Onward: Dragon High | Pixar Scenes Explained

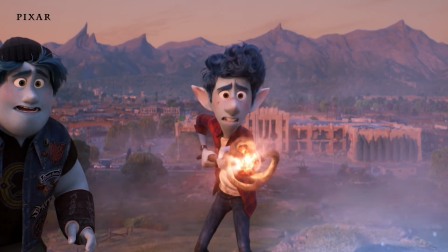Only once is all we get. Grant me this reverse till tomorrow's sun has set one day to walk the Earth!
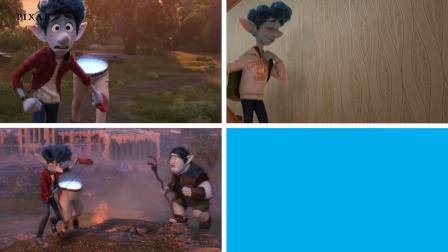I'm Katherine Apple. I was lead editor on Disney's and Pixar's Onward, and this is Pixar's Scenes Explained.
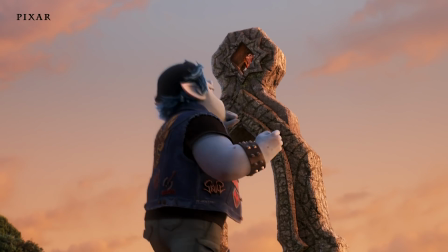Yeah! Yeah!
Editing an animation movie takes a long time.
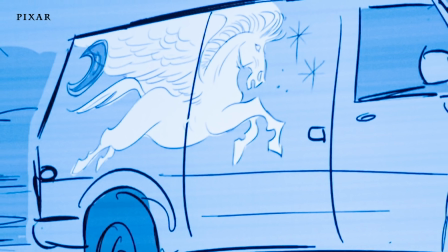I have been on Onward four years, I think. We start off in the very beginning, before even the actors have been chosen.
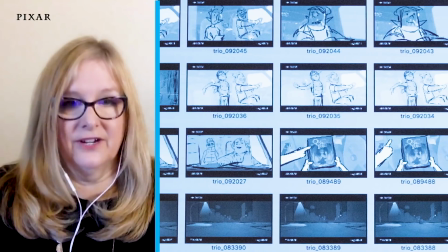You have a script, and the story artists start drawing that we start cutting.
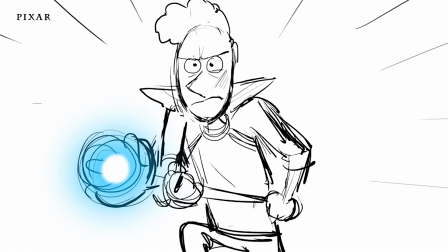So we literally cut the first movie together with just storyboards. I think it's close to the end of the second year where we start bringing in the real actors.
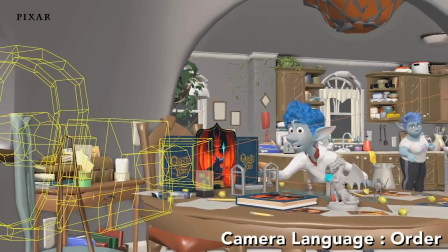And we get them in, and then we do this thing called layout, which is our camera work. And we cut the movie again at that stage.
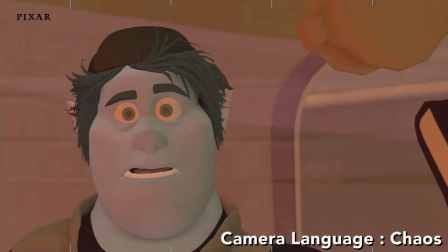And then when there's layout, they start moving on to animation. And then towards the end, it's pretty much like live action, where, you know, we have our sound designers, we have our own composer come in. Onward to the scene.
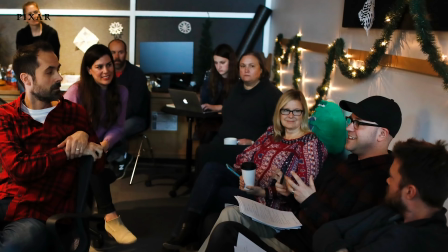This scene uses every department. We would all meet together as the animation was going forward.
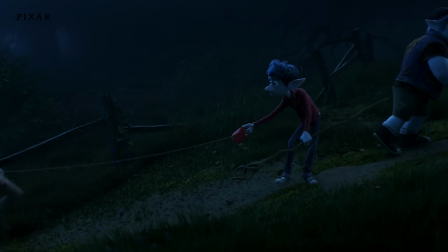And we kind of had to decide, if you do this, what happens to the other departments?
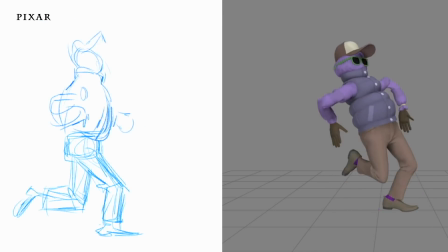And then I would be there to make sure that we were still in the same timing, same emotion, and not losing anything from the scene. So many people had to be involved all the time to make sure every department is working together.
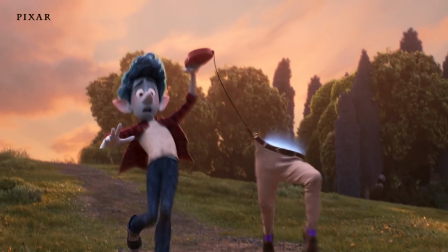One of the scenes that I like the best is the building of the dragon.
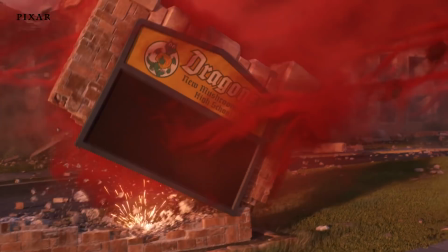We take things from the movie and we're putting them in this, things that kind of bothered Ian, like the car, the driving test.
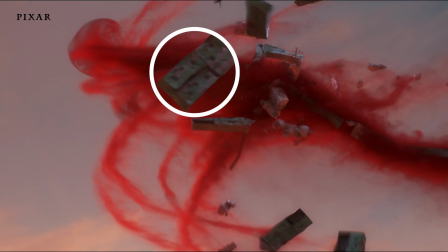And then it's just really the small details of like the walkers or the wings. And there's all this stuff that's really building into it and it's really fun. When the smoke was coming out, we first did it up above.
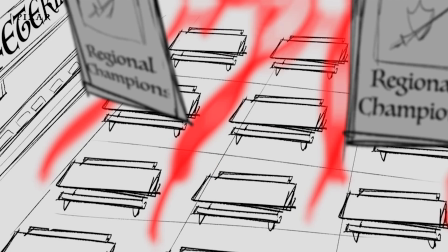And so it kind of opened up and the smoke came up and then it kind of built the monster.
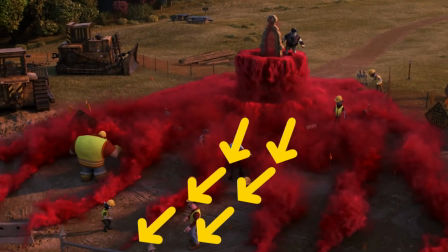Probably in Layout, they decided to have the fog come down, and it was much creepier,
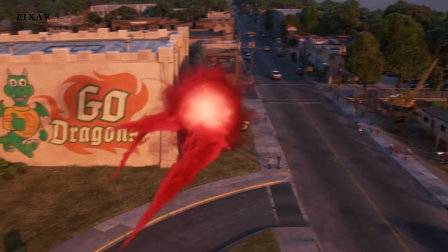and then crawl into making the monster like it kind of comes down when it refills, and it really became much scarier.
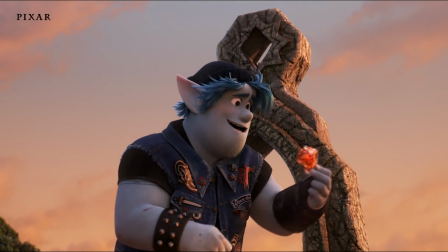We wanted the face of the dragon to come on last. You see earlier on that they're tearing that part of the building out, but then we still wanted to continue building the dragon in so many other ways,
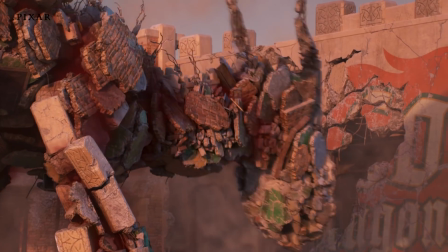so the very last thing was we put the face on it and it turns and looks at you.
The Manticore!
The hardest section to get right was when the mom and the manticore came in. We needed the manticore to come in just right and hit the monster just right.
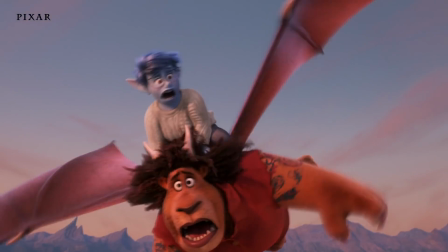And then have the mom show up. We really wanted the manticore to be first and then have to realize that mom's with them later.
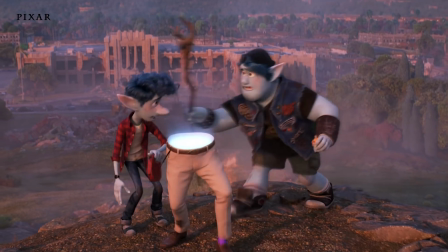And it's also the time in the movie where everybody comes together. When the boys are running up the hill and Ian still wants to tell Barley, you know, I'm sorry. But he's like, you have all this emotion, but making dad is the most important thing.
I am a mighty warrior.
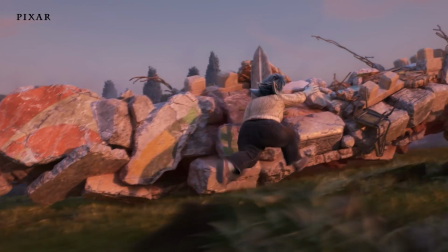This is one of my favorite parts, when mom grabs the sword and runs up on the dragon. When we first had mom helping the boys out, she didn't run up the dragon. She pretty much just went up and to their surprise, she had stabbed, you know, the part that made the heart, I guess, that makes the dragon stop.
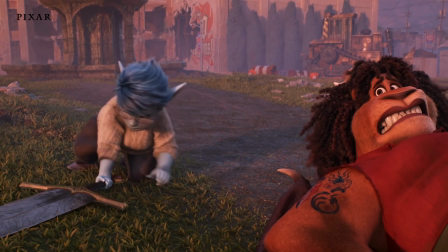But we really wanted it to be more heroic. So we decided that she was going to grab the sword and run up the dragon,
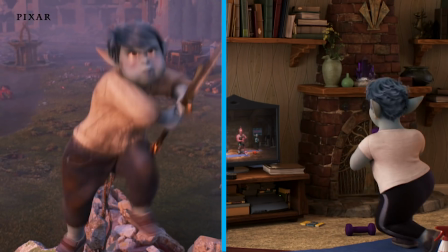which is really great. the way she's using all of her aerobics from earlier scene when we first meet mom in the movie. And we even brought back the music a little bit. So when she's running up there, she's using all of her skills of her workout.
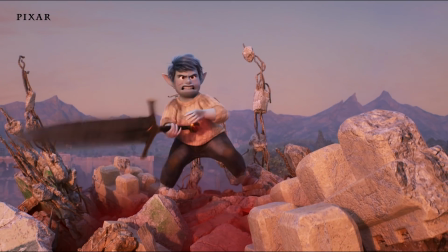I am a mighty warrior!
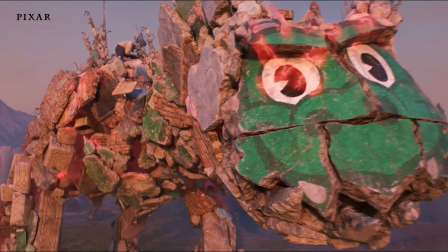Onward is now streaming on Disney+.